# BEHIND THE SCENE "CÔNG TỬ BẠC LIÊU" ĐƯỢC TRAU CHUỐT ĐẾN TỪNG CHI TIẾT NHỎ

Khi mà tụi mình nhận cái brief ở bên nhà sản xuất là kể về công tử Bạc Liêu Bởi vì mọi người thường nghe những giai thoại về ông nhưng mà không biết thật hư nói như thế nào Thì khi nhận được cái brief đó tụi mình mới nghĩ là phải vén màng sự thật Thì khi mà mình nghĩ tới vén màng sự thật thì mình nghĩ ngay tới cái cảnh Khi mà cái rạc phim hay là những cái
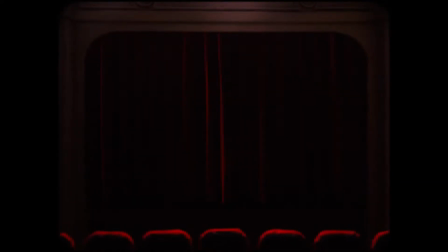rạc chữ bóng hồi xưa hay là kịch thì họ luôn có một cái rèn đỏ đó là lý do vì sao mà mở đầu của cái
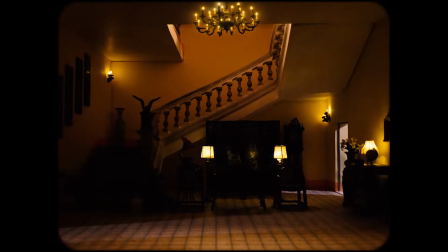video này một cái rèn cái cảnh là mọi người sẽ thấy là ổng xo gương và chạm tay vào cái gương thì cái gương đó búng ra tiền thật ra ban đầu,
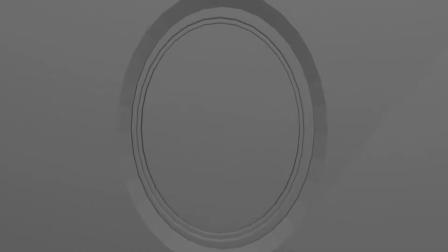cái idea ban đầu mà tụi mình chọn là khi mà ổng chạm vào gương thì cái gương đó sẽ được
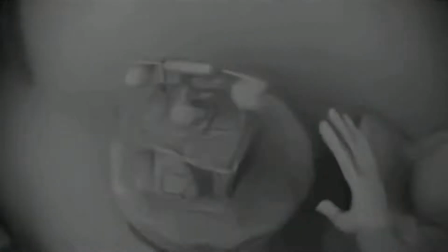biến thành tiền kiểu như là lật lật lật lật Tuy nhiên là tụi mình rất là may mắn Bởi vì có một cái đạo diễn rất là nhạy
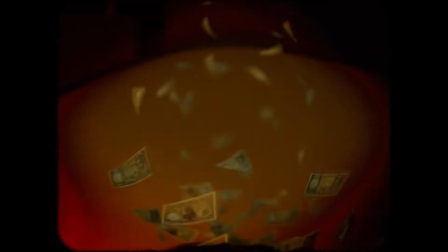My đã giữ cái ý đó của cho em Và phát triển nó lên thành một cái hướng khác Thì khi mà ông chạm vào tấm
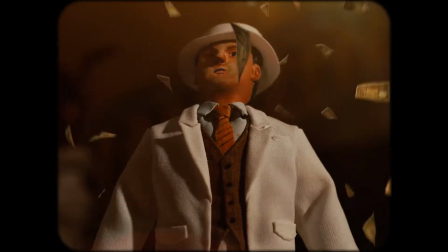gương đó Thì tiền túa ra,
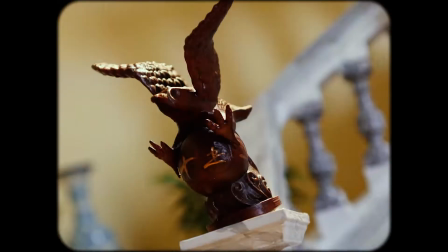búng ra Và ông đi tới đâu thì mọi thứ ông chạm Mà nó cũng chỉ thấy tiền không thôi Với dự án Stop Motion Công Tử Vạc Liêu trong đoạn giới thiệu lần này Thì mình đã hơi làm khó ekip Khó cả chính bản thân mình khi
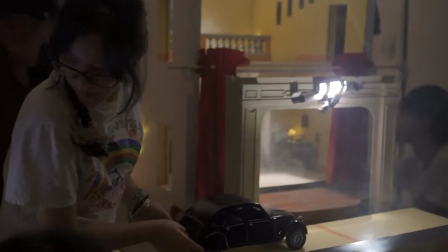mà mình đánh concept là mọi thứ đều là phim Chứ không phải là hoạt hình Nếu như mà mọi người có để ý thì là từ những cái đoạn đầu của
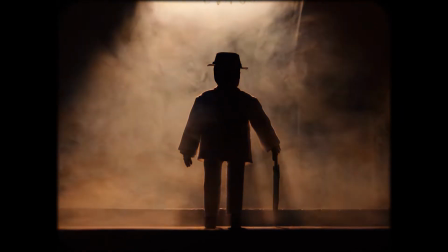clip Thì tông của đầu nó sẽ là những màu xanh trắng Rồi dần dần chuyển sang vàng cam và đỏ dần ở
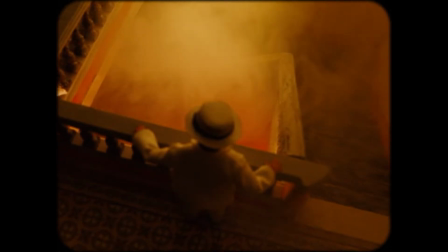đoạn cuối khi mà cái đám cháy rực lên thì nó cũng chuyển biến theo cái tâm lý của cái nhân vật ở trong đợt clip của mình để nó phù hợp
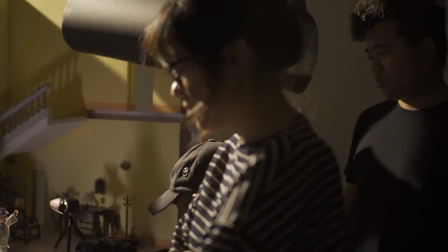với cái nhịp và cái cảm giác của khán giả khi mà xem mình cũng sử dụng khá là nhiều góc máy động
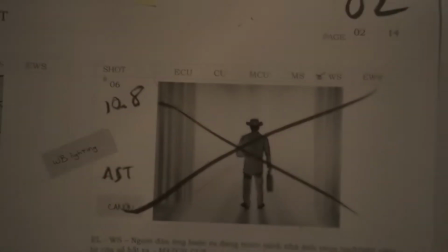để không có bị dễ thương mặt hình quá thì tụi mình sử dụng khá là nhiều cuốn máy
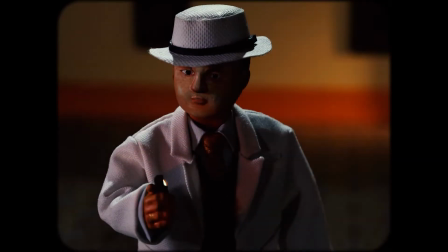để mà thể hiện rõ được những cái giai thoại những cái tâm lý của nhân vật Những góc máy cao,
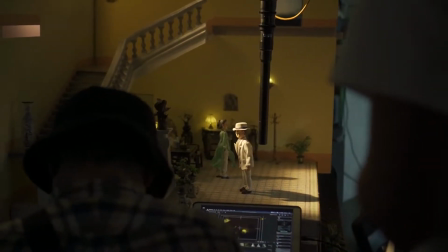những góc máy thấp, những góc máy nghiêng Để thể hiện rõ sự hoang mang, sự bối rối của nhân vật Khi được đặt trong cái ngữ cảnh mà bọn mình
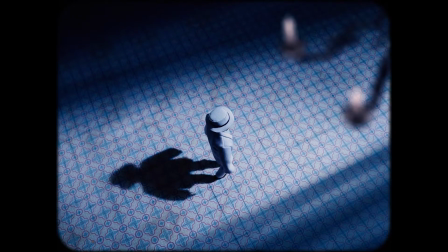đã viết ra trong đoạn Stop Motion này
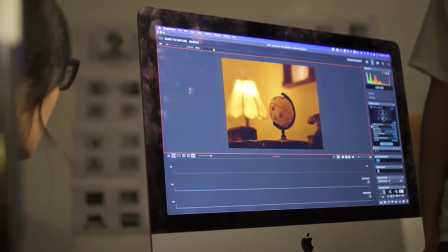Đối với Stop Motion mới là một cái phim mà mình quay người thật Nó khác nhau là, thứ nhất là quan trọng là cái da của diễn viên Thứ hai là phần rock Rock ở đây nó rất là nhỏ Nó chỉ bằng một phần mọi người những cái rock thật thôi Vì cái
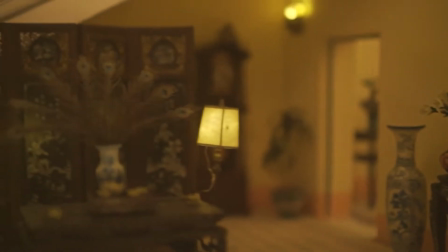độ detail nó sẽ cực kỳ nhỏ luôn Khi mà mình khách lighting á Thì mình phải sử dụng những cái đồ rip của
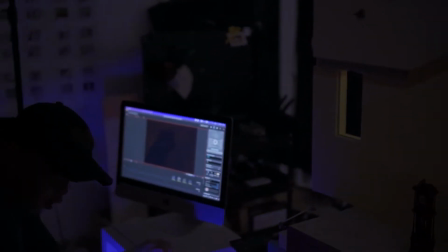nó Mà nó mình phải tự làm ra nó Và mình mới sử dụng được Còn tất cả trên thị trường nó sẽ không bán những cái đồ rip đó Và có một cái điểm đặc biệt của stop motion Mà ở bên phim nó không có Đó là cái sự quan sát và chi tiết Vì từng hành động của nhân vật Tại vì ở đây mình phải nhìn từng chi tiết Và độ lạnh ánh sáng khi mà di chuyển Từ điểm A
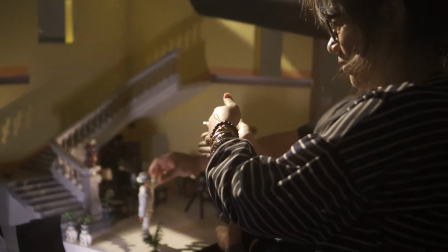tới điểm B và cái độ focus của nó Tất cả một thứ đều fix vào mình Phải tính toán tất cả một thứ Cái đó trước khi bấm
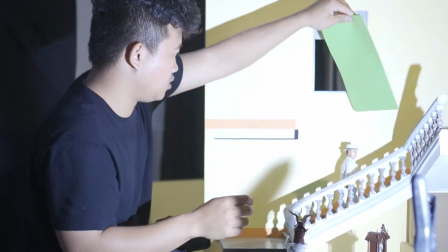máy Đây là buổi dán đầu tiên Nhưng mà nó cũng cho mình rất là nhiều trải nghiệm Vấn đề trải nghiệm lớn nhất là trải
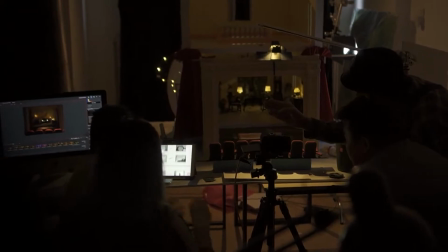nghiệm Mình sử dụng cái lighting của mình Trên một cái set Mà nó chỉ bằng một phần mười diện tích thật Và tất cả những thứ trên đó Đều là rất là detail luôn Khi mà mình làm lighting nó không có sạch Thì tất cả những thứ mà phô của cái phần setup
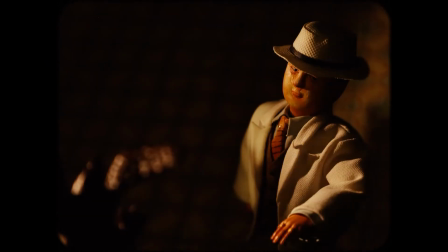Nó sẽ rõ hơn khi mà mình quay một set người thật